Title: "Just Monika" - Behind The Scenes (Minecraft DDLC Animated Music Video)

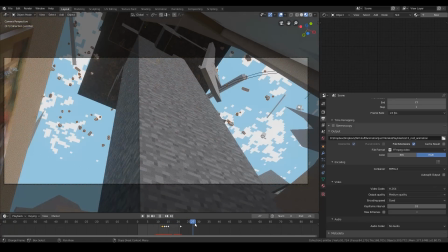[41:23]
So yeah, those just kind of pop out, but you can't really tell because it's covered up by the platform.
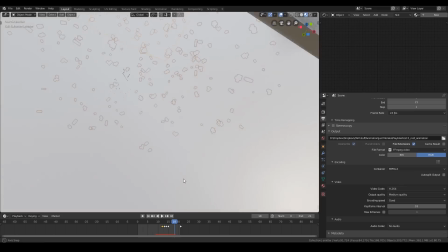[41:29]
Oh, and yeah, there's actually nothing underneath here,
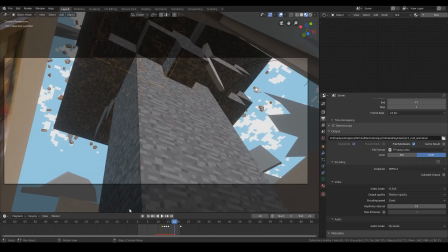[41:32]
even though our real life room is the second story of the house and not just some
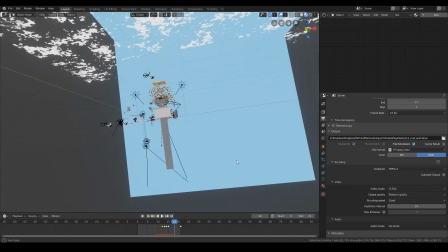[41:42]
non-existent void room.
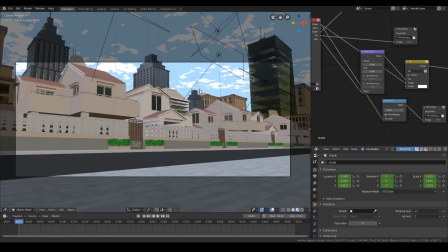[41:46]
So yeah, let's take a look at the next shot. Alright, here we are in the absolute largest scene that we've ever had to animate in our lives.
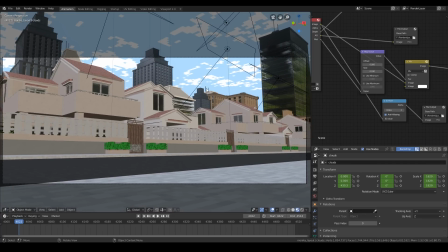[41:56]
This scene is gigantic because there is very much city.
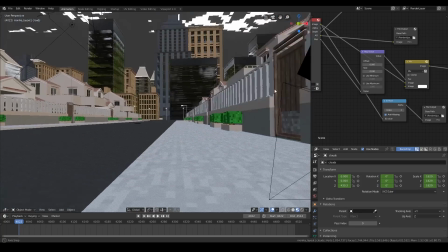[42:00]
Because usually when you have a shot of a city, it's from a decently low camera view,
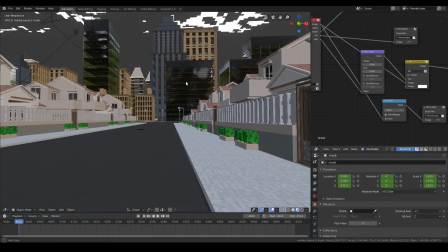[42:06]
so you can just have buildings covering up the edge of the world.
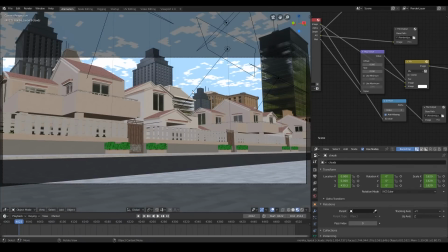[42:10]
But you go way high up in this shot, so I had to make so much city, and you'll see some of my workarounds that I did.
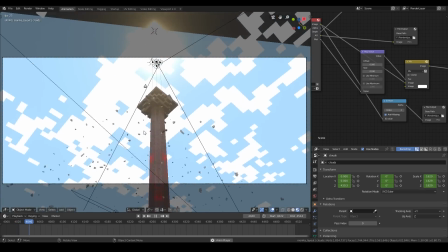[42:18]
So let's take a look at this. Oh yeah, this sky is also fake.
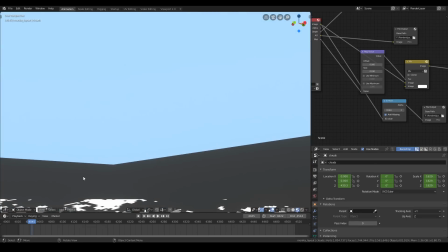[42:23]
It's just a gigantic plane that moves in the sky.
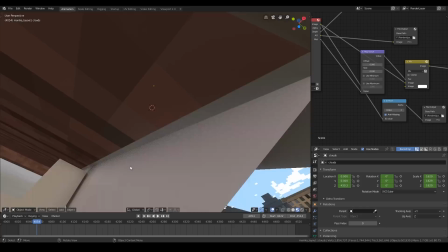[42:30]
Because everything looked really blue for some reason when I made that the actual sky color.
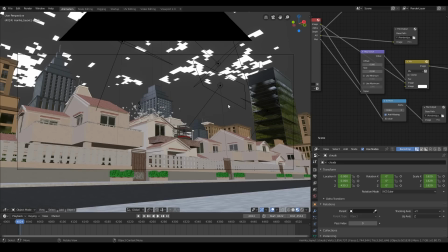[42:36]
So, yeah, another thing that wasn't too obvious, but I probably should have put more effort into,
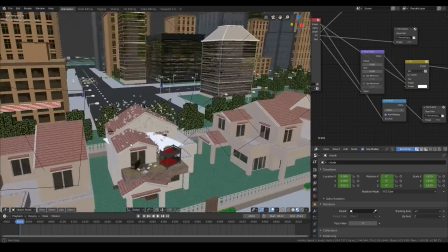[42:43]
was the fact that when the room smashes out of the house, it's, I don't know, it's just not connected to the house at all.
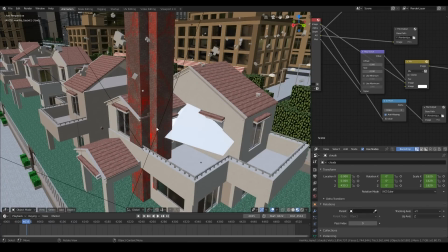[42:52]
It's just coming out the side, and the house doesn't even break. But, yeah.
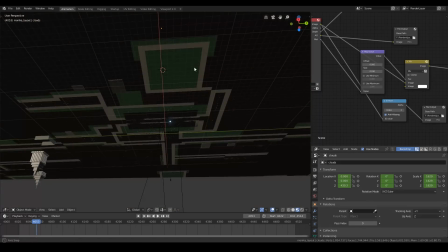[42:58]
So, these are just a cloud PNG again, and this sun is actually just floating pretty close to the ground.
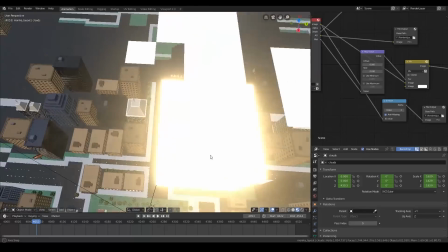[43:06]
It's not even that high in the sky.
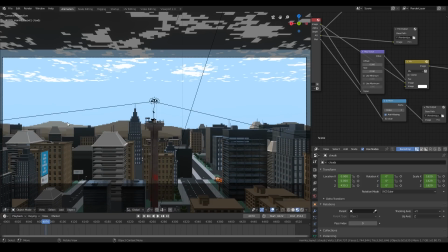[43:12]
And for this shot, you can see these background mountains shrouded by fog. It's not actually, I just added a fog-looking thing.
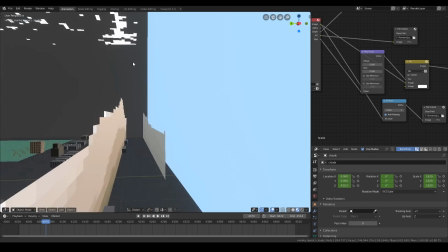[43:21]
And these are actually completely flat mountain PNGs that are just pixelized.
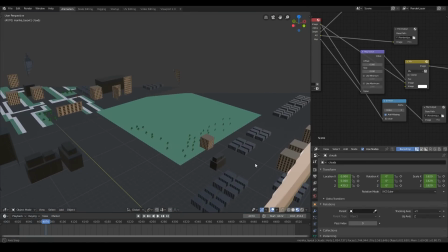[43:26]
Because they are very, very far away. This set is so big.
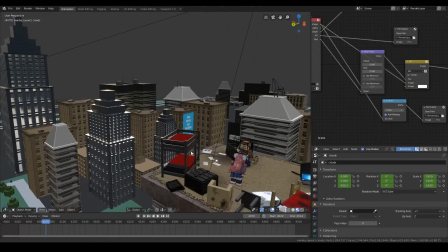[43:33]
Because if you look at them right here, usually a set would be like, I don't know, this big.
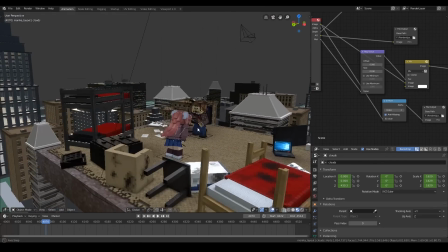[43:42]
But you can see the size of one normal character here.
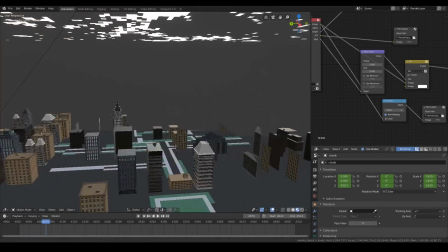[43:46]
Then you zoom out, and this entire city, all the way going back to here, has to be in the shot.
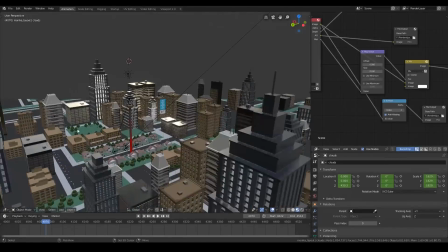[43:55]
So what I did, actually, was the main city was actually pretty decently detailed.
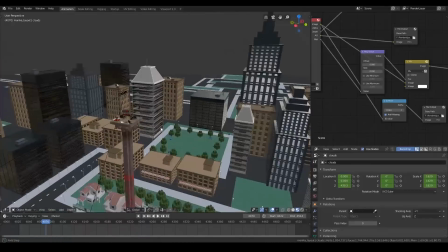[44:03]
Like, every building is 3D.
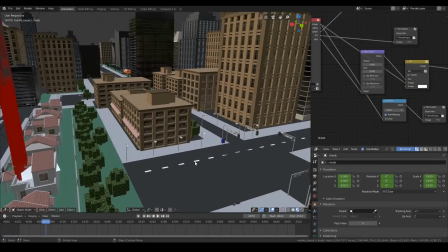[44:04]
It all has proper extrusions and stuff like that, and there's street lamps and road signs and trees and stuff.
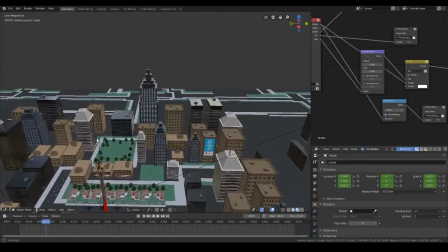[44:13]
But the farther you get away from the camera, the buildings actually start to become flat PNGs
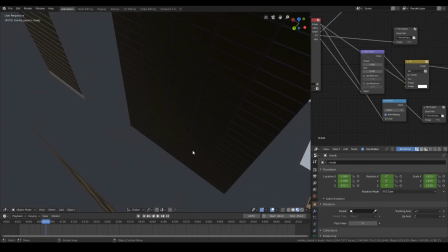[44:22]
because they started to lag the scene because I started having too many buildings.
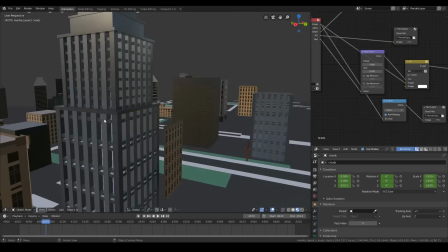[44:26]
So what I did was I took a screenshot of the side of the actual 3D models and I
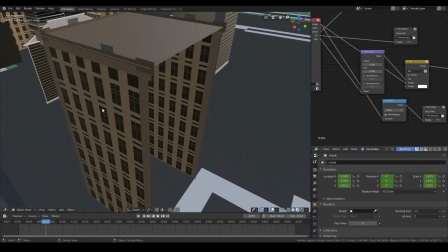[44:33]
just put them onto a flat mesh so it looked like they were 3D in the final render,
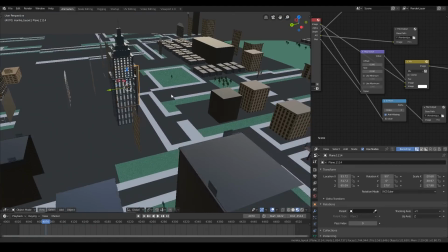[44:41]
when in reality most of these are just flat planes. And these trees are actually flat as well in the background.
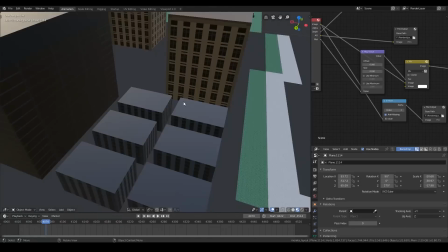[44:51]
And a lot of these buildings are just copy-pasted and rescaled and stuff. Because, yeah, there's just so many buildings.
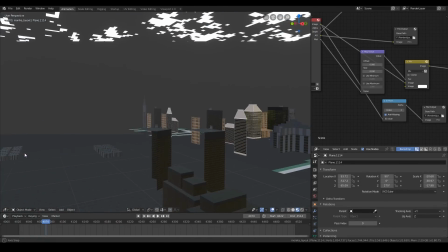[44:59]
It's so much city.
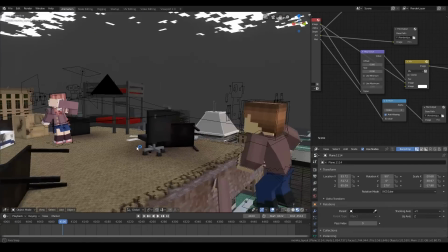[45:03]
But it was... Oh, hello, ARM. What are you doing here? But most of it was shrouded by fog and depth of field,
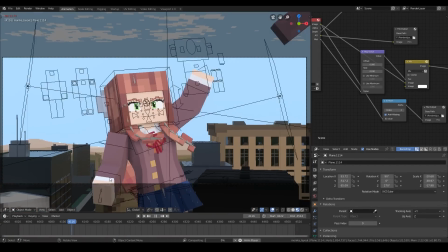[45:11]
which I did intentionally because sometimes it's a little obvious that the buildings were flat.
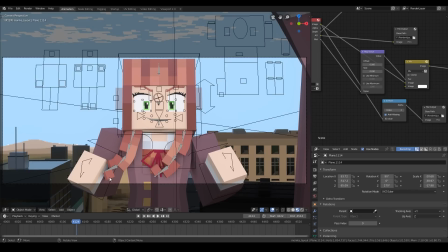[45:16]
So I tried to cover it up as good as possible. So let's take a look at this.
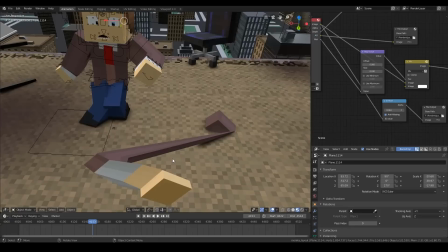[45:23]
What is up with these arms? There's some random floating arms glitching all over the place.